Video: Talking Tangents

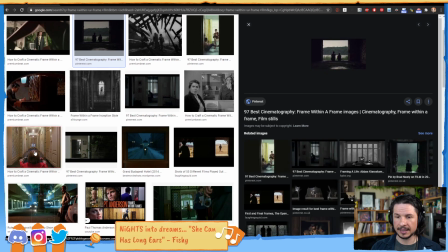[32:55]
So you shoot your shots in a way that frames up the characters.
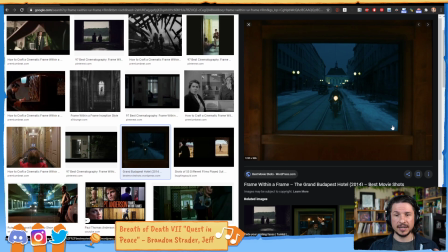[33:04]
So something like this, where we're looking through an object and framing the shot.
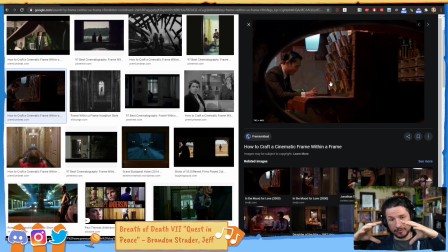[33:11]
So it's literally a frame within the camera frame.
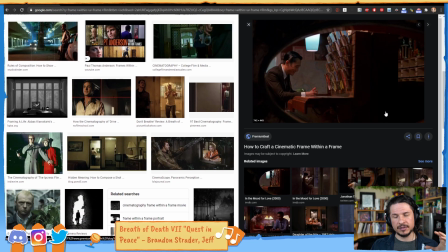[33:17]
And this creates a sense of enclosement, of maybe being trapped.
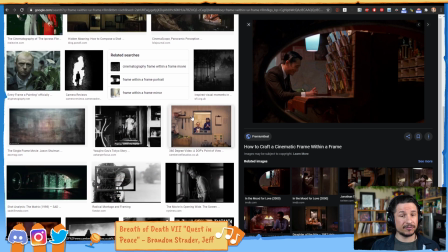[33:25]
It makes the characters feel like they're not free, or it can make them feel oppressed.
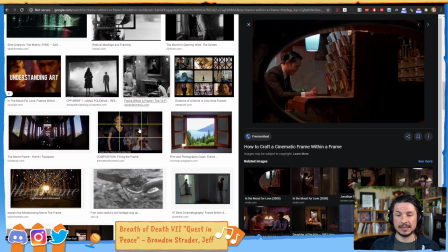[33:30]
Sometimes it can make them feel safe. It really just depends on how you position the camera.
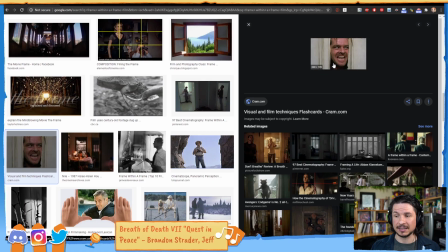[33:36]
So even this is technically considered a frame within a frame.
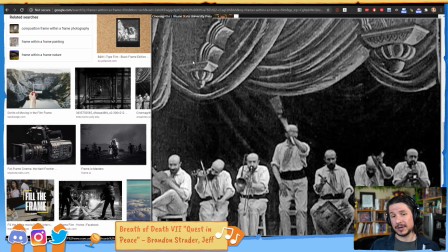[33:41]
So this is where it'll differ from film to comics.
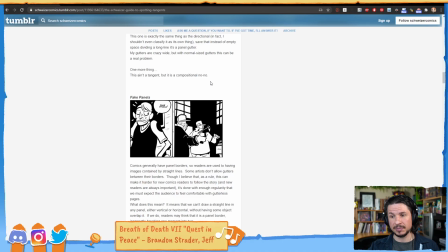[33:48]
In comics, we wouldn't want this because it literally splits the image and makes it feel like there's two panels instead of one. In film, we can do it because we're not seeing panels, we're seeing a sequence of images. So we get that it's not two separate images, if that makes sense.